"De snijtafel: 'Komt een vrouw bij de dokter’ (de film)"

Flik er toch een eind op met je kankerzooikamer van Diepen.
Vandaag bespreken wij Komt een vrouw bij de dokter.
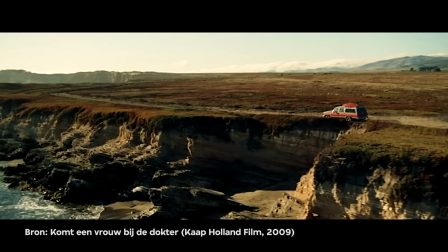De film. Ja, laat hem aanzetten. Imposant openingshot.
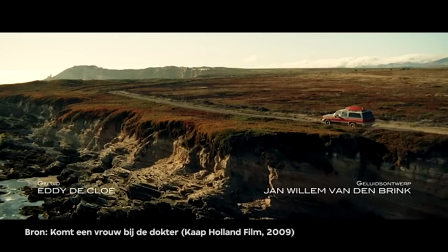Schreeuw ik misschien meteen Big Budget ofzo. Ja, en een film starten aan het einde en dan een hele lange flashback maken en dan daar weer eindigen.
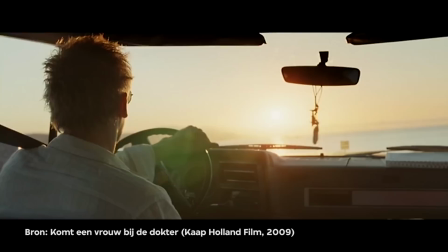Is ook een hele makkelijke manier om je film rond te breien. Ja, je hebt meteen, oh wacht, begon het ook.
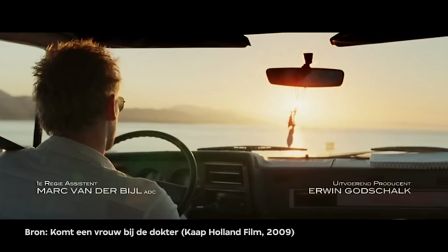Je hebt een afronding zonder dat je echt heel diep hebt hoeven nadenken over een goede afronding. Ja, het wordt wel eens gezegd dat een goede beginscène ook al het einde in zich draagt. Dit wordt daar niet mee bedoeld. Dat is hier de facto het geval.
Ooit had ik het allemaal voor elkaar. Ik speelde in de Champions League van het levensgenieten.
Dit is een van de meest tenenkrommende zinnen die ik ooit heb gehoord in die film. Ik heb er meer dan 4000 gezien.
Leeft als God in Amsterdam? Wat kon mij nou gebeuren?
Allereerst wil ik zeggen, toen ik deze film zag, zonder het boek gelezen te hebben, nam ik aan dat die voice-overs helemaal of gedeeltelijk uit het boek kwamen.
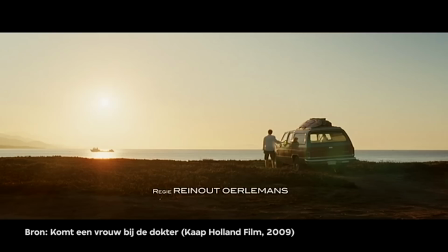Omdat het boek ook in de ik-vorm is geschreven. Dat blijkt niet zo te zijn. Nee, dit is echt iets van de scenario-schrijvers. We moeten dat goddelijke leven in Amsterdam en de Champions League van de levensgenieten moeten we waarderen. En die jaloers misschien wel op zijn.
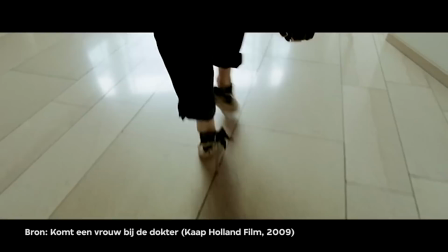En we worden nu meteen voordat we naar het wat kan mij nou gebeuren deelgaan, in dat vette spektakel gegooid.
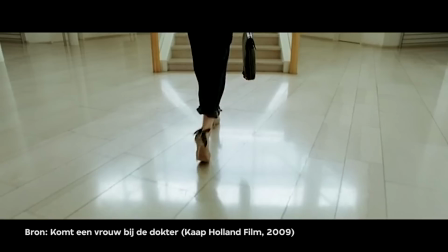Als ik dat opening shot zie je van haar die in dat moderne gebouw die trap oploopt en ook hoe het gefilmd is.
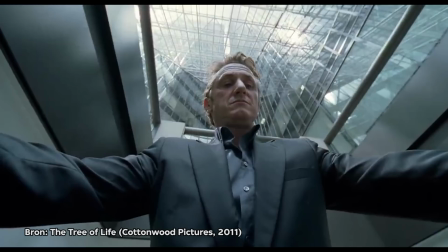Moest ik meteen denken aan een van mijn favoriete films, The Tree of Life van Terrence Malick. En daar zie je Sean Penn, die helemaal leeg is, spiritueel om het zo even te noemen.
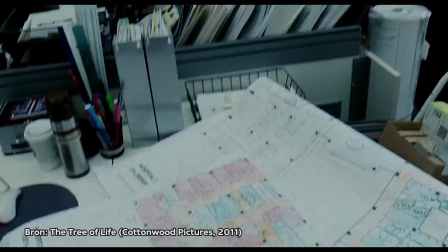Die is helemaal zichzelf kwijt en die zit wel geld te verdienen en die zit naar vrouwen te kijken. Je ziet ook Sean Penn naar zo'n kont kijken, zo heel doods.
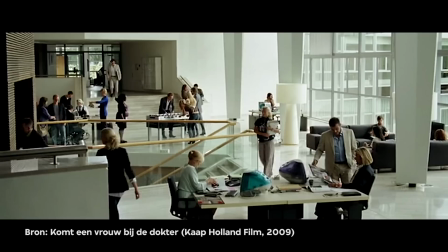Ook in zo'n gebouw met veel glas. Daar is duidelijk dat dat een hele vrij zieloze omgeving is. Maar hier is een heel vet kantoor.
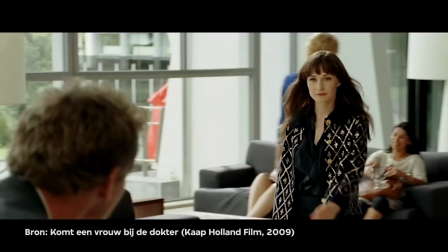En wat ze ook nog eens doen is marketing. Ook iets waar totaal geen kritiek of knipoog naar wordt gegeven.
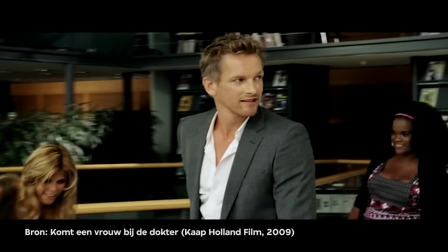Wordt ook weer als iets vets en iets super levendigs en iets super hips. Dromleven heeft hij, tafelvoetballen.
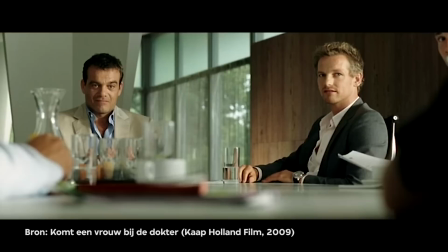Dus, wij kopen de rechter van de beste Nederlandse commercials en verkopen die in buitenlandse bedrijven die geen concurrent zijn. Op die manier verdienen we er allemaal aan... Een briljant idee. Een briljant idee.
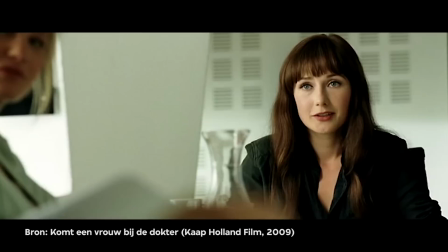Commercials doorverkopen. En hoe kwam je erop? Door types zoals jij.
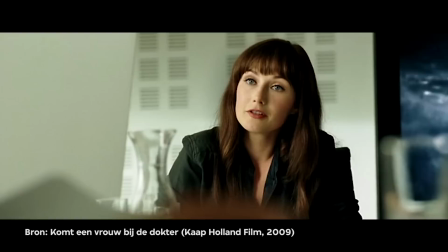Types zoals ik. Volgens mij ben jij zo'n jongen die niet begrijpt waarom er bij jouw klant niet zo'n groot schilderij van jezelf hangt.
Ja, en hier wil ik nog even zeggen dat zij meteen doorheeft wat voor een kutkwaliteit hij heeft, maar ze valt het ook voor.
Hazes?
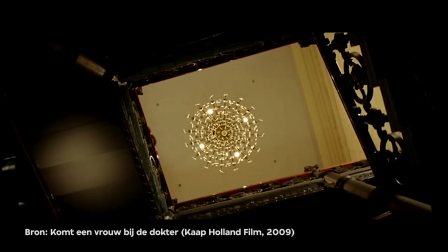Of Mozart?
Alle kijkers kennen wel Mozart van naam, dus laten we naar Mozart gaan, een beetje cultureel doen.
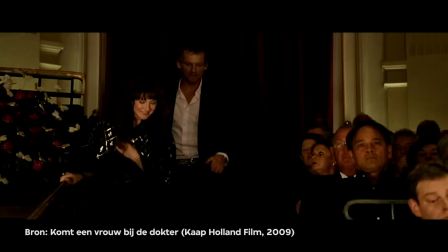En dan zonder te betalen, breek ze eigenlijk in in die zaal. Ze doen dus heel vrij buitenricht, maar ze zijn eigenlijk gewoon establishmenten, Amsterdamse ringen, marketing. halverwege die symfoniek of weet ik veel wat dingen, zo komen zij binnen mensen zijn aan het luisteren hebben er weet ik veel, 80 euro voor betaald en dan gaan zij zo zitten middel van die trap en dan zie je allemaal van die mensen in het publiek die zo nog eens kijken, heel dom vind ik dat, kijk wat een stijve mensen
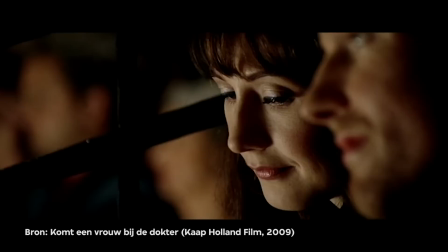en die vrijbuiter Stijn en Carmen die gaan daar helemaal tegen in en zij kunnen er niet mee omgaan die normale mensen
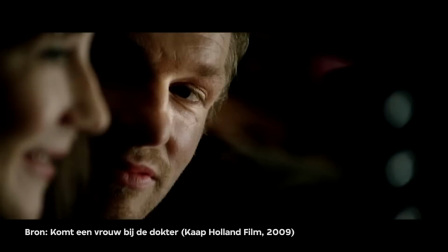ja kijk, hier wordt ze verliefd hij vindt Mozart niet meteen verschrikkelijk
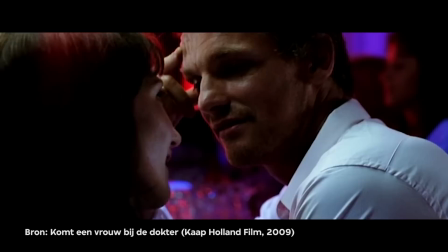Ze zijn niet cultureel en het is niet rock on, dus ik vind de hele relatie begint al op een aantal fronten meteen al helemaal nep.
Alles kan, alles kan, alles wat je wil kan, dus ik ben nergens bang voor.
Ik heb in cafés gezeten met mensen die zo begonnen te praten en dat is altijd het moment dat ik dacht, shit ik ben weer te lang gebleven.
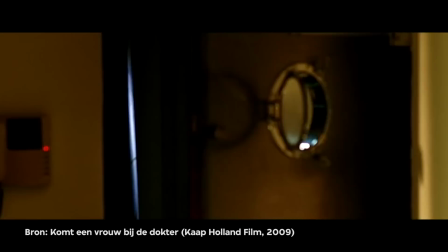En zij zit zo, het begint steeds meer, hij doet alles goed tot nu toe, ik vond dit shot wel leuk.
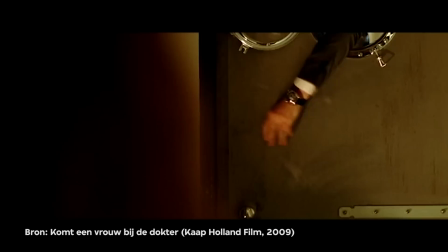Het is wel symbolisch, waarschijnlijk onbedoeld, omdat hij een beetje de Titanic van de relaties betreedt. Hij betreedt eigenlijk een zinkend schip.
Dus hij weet precies hoe lang zijn arm is ofzo. Ja, vrouwen weten dat jongens.
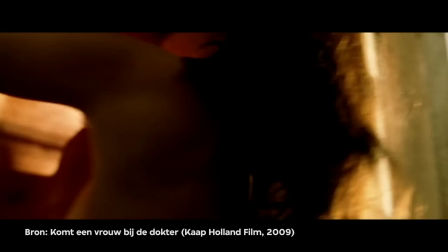De muziek doet afbreuk aan redelijk sterke beelden.